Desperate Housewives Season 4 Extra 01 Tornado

So much of the episode was supposed to take place on a dark, stormy day, and it got progressively darker as things went on. And so we had a real issue with the sun.
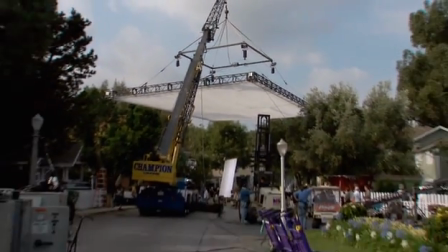20:42 We had a huge crane brought in and a 30 by 40 foot silk that we flew
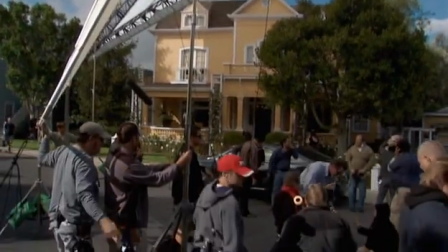20:49 above Wisteria so that the subjects that were being shot at that moment would be in shade and we could control it.
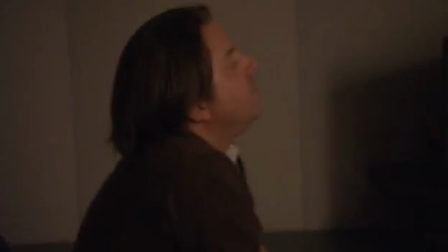20:56 The visual effects department will have to take those sunny days, put in storm clouds,
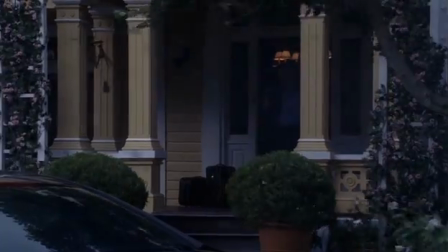21:01 and then knock down all the shadows you see on the street. You don't just put up a filter and have a dark day.
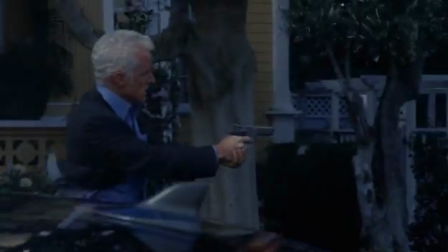21:06 Everything, literally frame by frame, is touched and made to look like a stormy day.
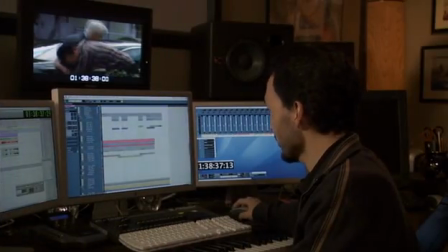21:12 I've got millions of sounds, almost too many sounds. Steve comes up with amazing ideas. He gets the show so much. This show was kind of the biggest challenge I've had in my career. He saw a lighter introduction into the beginning.
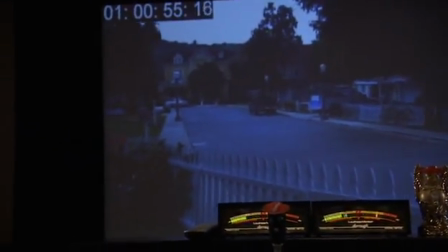21:32 It was supposed to be a beautiful day. Kids should have been playing in the park.
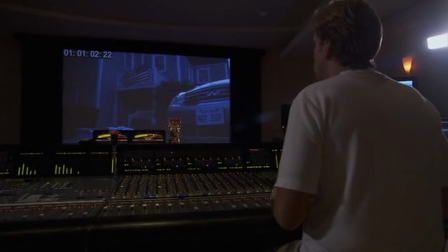21:39 We played that music in the first playback for Mark, and Mark said, I feel this music is too light. I feel it's too fun. I think it should be more ominous. We called Steve that day and said, we want a thinner, more of a ominous note.
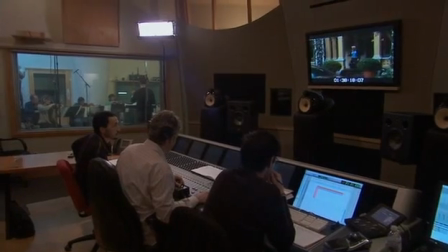22:02 And he wrote a new piece of music and we put it in the next day. In my orchestra for Desperate Housewives, there are 7 string players.
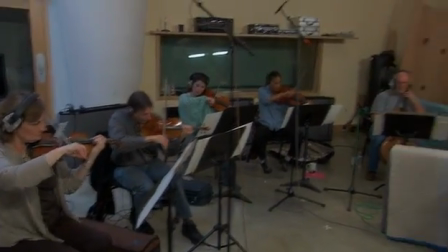22:11 Just because I want it to have an intimate sound, I want you to be able to hear each player.
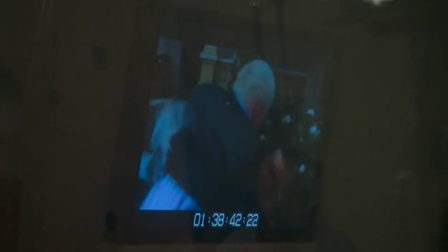22:17 The fight scene with Victor and Carlos, the way it was described to me before I saw the episode was these 2 guys fight to the death.
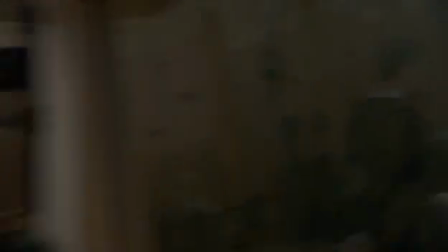22:24 My first inclination was maybe we should get more than 7 players on this episode. This is a big episode.
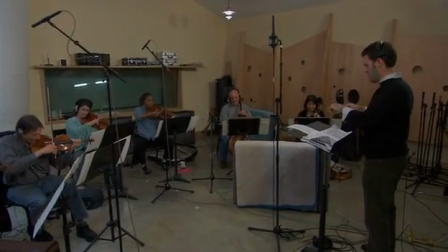22:29 Maybe for the first time we'll just go crazy, get 30 string players and see what happens.
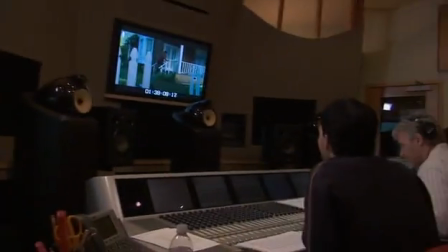22:34 I hadn't seen the episode yet, and then I saw it, and I knew immediately that would have been a bad idea. The sound of everything from the pickets to the sound of them fighting,
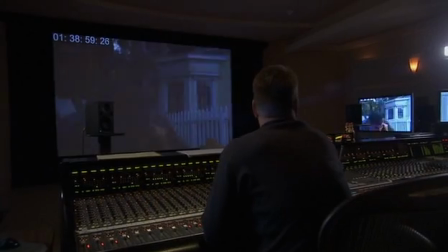22:45 the sound of the fountain falling, the pipe,
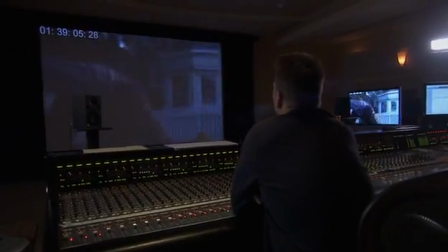22:48 all of those sounds were so much a part of the design of that fight scene that the music had to back away in certain places, had to come forward, so he knew that we were going to have a very complex sound design there.
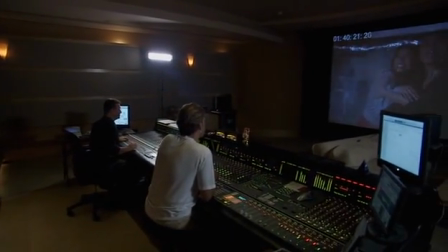23:02 I haven't seen the tornado. I don't know what it looks like, and I don't know what it's going to sound like.
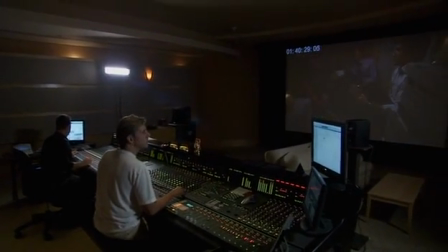23:08 And a big part of what I do is trying to fit in with the sound, me scoring things that weren't there.
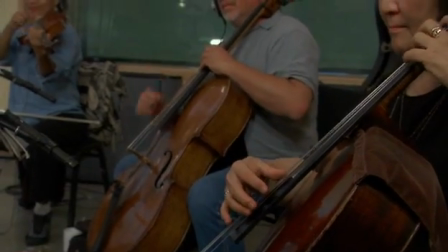23:15 So you just kind of have to imagine it. That was sort of the challenge for me.
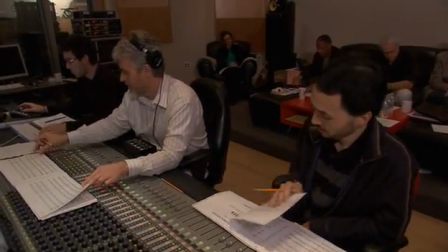23:22 Great. Nice job. 3M16.
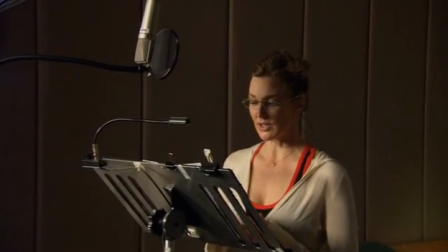23:26 By noon that day, a tornado watch was in effect on Wisteria Lane, and every one of its residents was preparing for the storm.
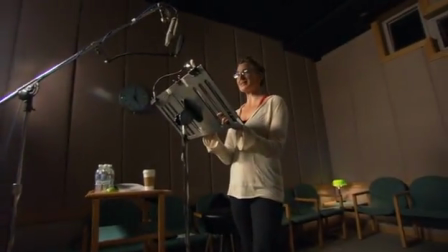23:34 We've always said that Mary Alice is also score. She sets a tone from the top of the show, which usually brings us into the teaser, brings us into Act 1,
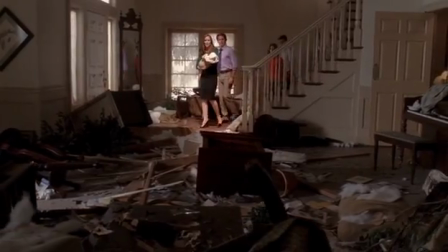23:43 and then comes the wonderful signature end montage where she sums up the theme of the show.
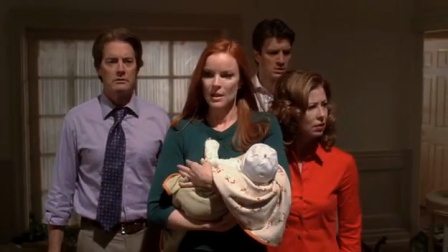23:49 Each of them had learned something.
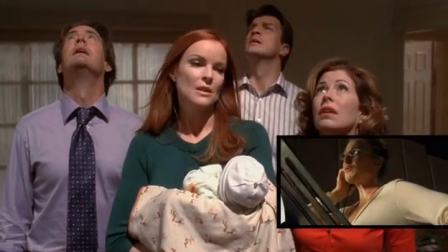23:57 About friendship.
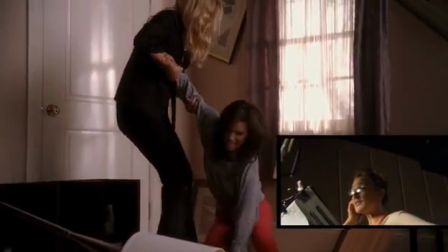24:03 And forgiveness. And redemption.
There have been times when she's been brought to tears by something that has gone on, some moment in the end montage.
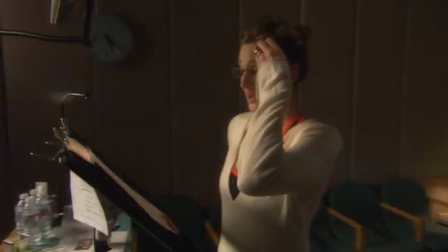When I first started doing the voiceover and I was trying to find the sound, that was the one key element that I found was, speak from your heart.